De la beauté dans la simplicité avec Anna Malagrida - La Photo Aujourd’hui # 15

Et ça, c'est quelque part un espace qui me permet de développer plutôt ces questionnements. là j'avais fait une vidéo qui s'appelle danse de femme dans un désert en Jordanie où j'avais installé un voile dans un petit refuge et le voile bouge, le refuge a une petite fenêtre avec des barreaux comme ça et ça devient une danse d'une femme, donc c'est une femme voilée et ce voile parfois ça devient très beau parce qu'il y a le vent qui l'anime, il gonfle et parfois il s'entortille il devient une prison voilà, et il y avait juste par le vent qui bouge ce voile devient à la fois une prison et devient un corps de femme qui danse bon, je vous donne un exemple mais c'est ça qui me permet on fait de la vidéo de poser les questions plus que donner des réponses et là par rapport au laveur de carreau
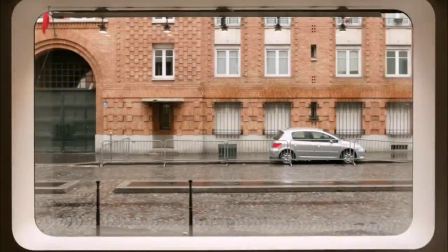ça m'avait intéressé parce que le laveur de carreau de ce film c'est le laveur de
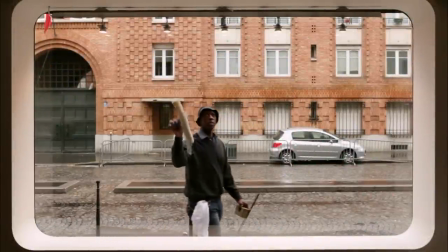carreaux de la galerie qui me représente à Paris,
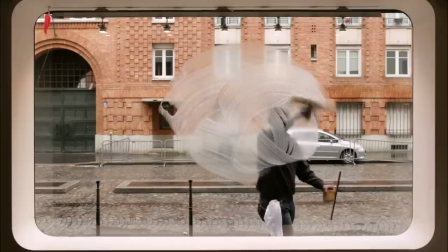qui est la galerie Rx et la fenêtre qu'on voit c'est la fenêtre de la galerie qui donne à la rue.
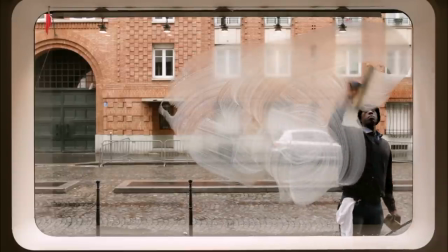Et donc comme je travaillais sur ces questions de la peinture,
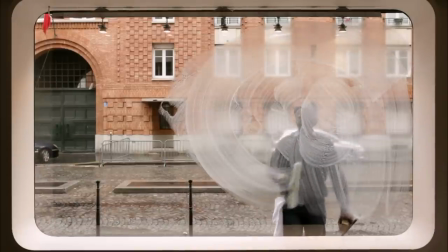je me suis dit en fait quelqu'un qui lave des carreaux il fait des traits un peu comme un peintre aussi et qu'est ce qui fait qu'il devient peintre ou pas ?
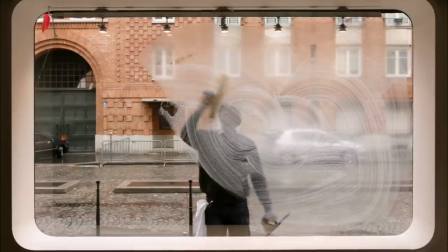Alors Alors, j'ai demandé à ce monsieur de bien s'avonner et de faire comme s'il était un peintre.
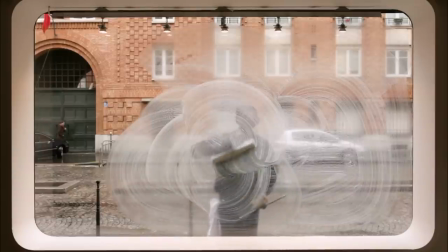Il devient un peu artiste. Il est à l'extérieur de la galerie. Moi, je filme de l'intérieur.
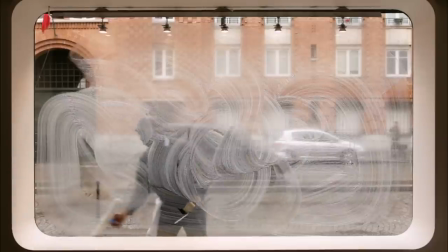Je suis inspirée par un film que Clouseau avait fait de Picasso. Ce n'est pas pourquoi je me prends pour Picasso, mais c'est que la transparence était intéressante.
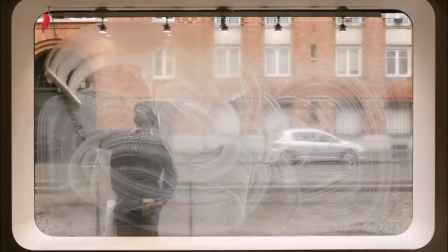Et on voit dessiner comment le dessin se transforme. Donc, cette notion de la transparence était très intéressante.
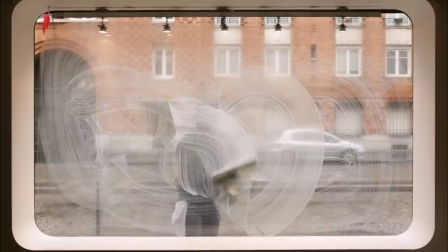à l'intérieur et lui il dessine au fond mais en fait il est en train de laver pour moi c'était une façon de rendre visible un travail qui
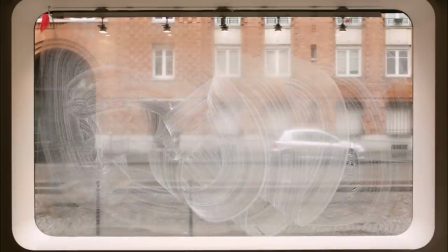est invisible qui est celui des lavores des carreaux donc là il ya quelque chose de sociétal politique qui est intéressant mais en même temps
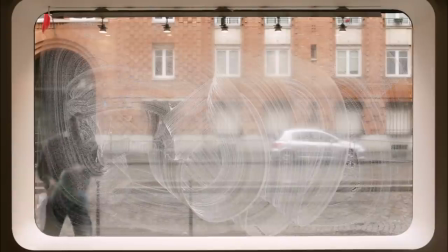lui est à l'extérieur et moi à l'intérieur je suis l'artiste et il travaille et là il ya aussi une question d'autoriquer l'auteur
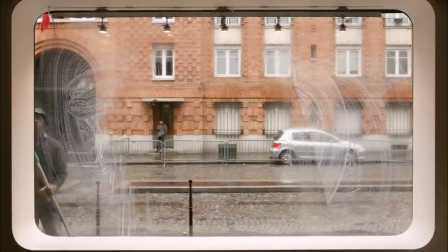de cette image bon donc tout ça ça se passe dans une image qui est en elle-même assez séduisante parce qu'on reste un peu voilà
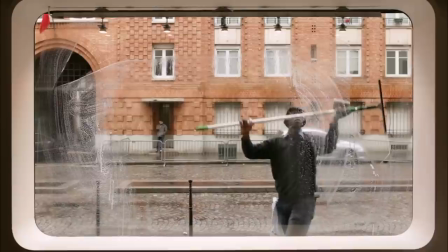contemplatif. Donc il y a beaucoup de niveaux de lecture qui se passent et ce trait qui est un peu anonyme au début parce qu'en
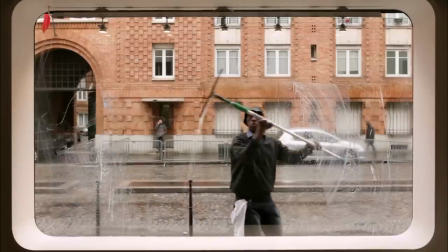fait il ne l'est pas parce qu'il y a quelqu'un qui l'a et ce trait qui ne se veut pas artistique devient de l'art rien
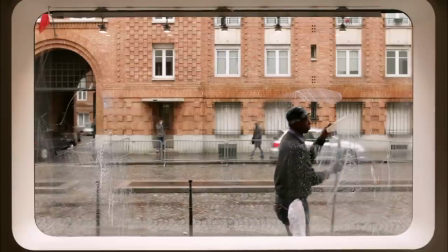que parce qu'on décide de le regarder et que c'est beau.
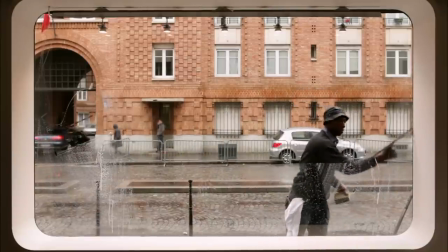Donc voilà c'était cette transformation de quelqu'un qui travaille juste en faisant un travail pas, voilà,
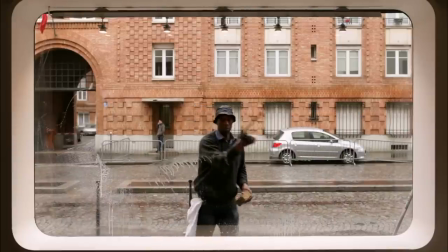très regardé, ça lui donne une certaine existence et une certaine, voilà, valeur autre que.
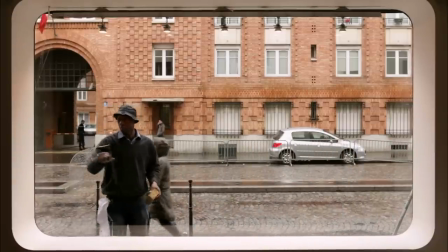Donc, ça se passe là. Je voulais juste redondir sur, juste avant, vous disiez que, enfin, vous parliez de l'opposition entre poser des questions et donner des réponses.
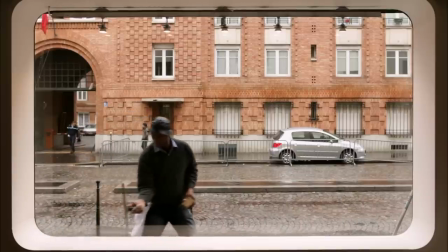Donc, si je comprends bien, pour vous,
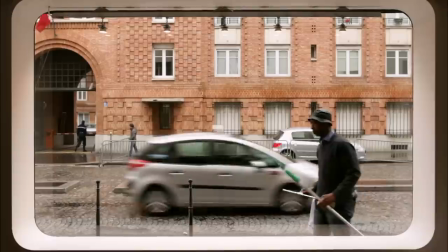une image fixe en photographie a plus tendance à donner une réponse que, en tout cas, la vidéo a peut-être plus de capacité à poser des questions par le simple fait qu'on voit évoluer.
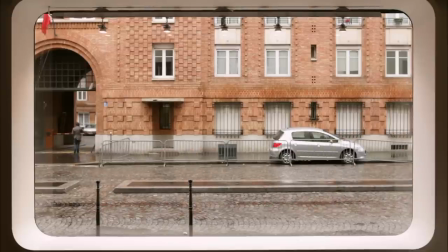Pour moi, ça me permet, parce que je travaille beaucoup avec le vent, avec des choses qui font bouger. Notamment, là, il y a la frontière, cette pièce que je présente ici, où il y a aussi le vent qui anime. Donc, il y a des choses qui sont extérieures à moi, qui font bouger. Et ça, ça me permet de parler du tout. Après, la photographie, pour moi, c'est un document qui donne une partie de vérité, mais qui n'est pas la vérité, parce que c'est un cadrage. Donc, voilà, toute la question est là et ça, c'est une grande question, mais il y a quelque chose, et c'est ça aussi qui me plaît et dans la vidéo et dans la photographie, qui ancre cette image dans la réalité. Ce n'est pas dans la vérité, mais dans la réalité.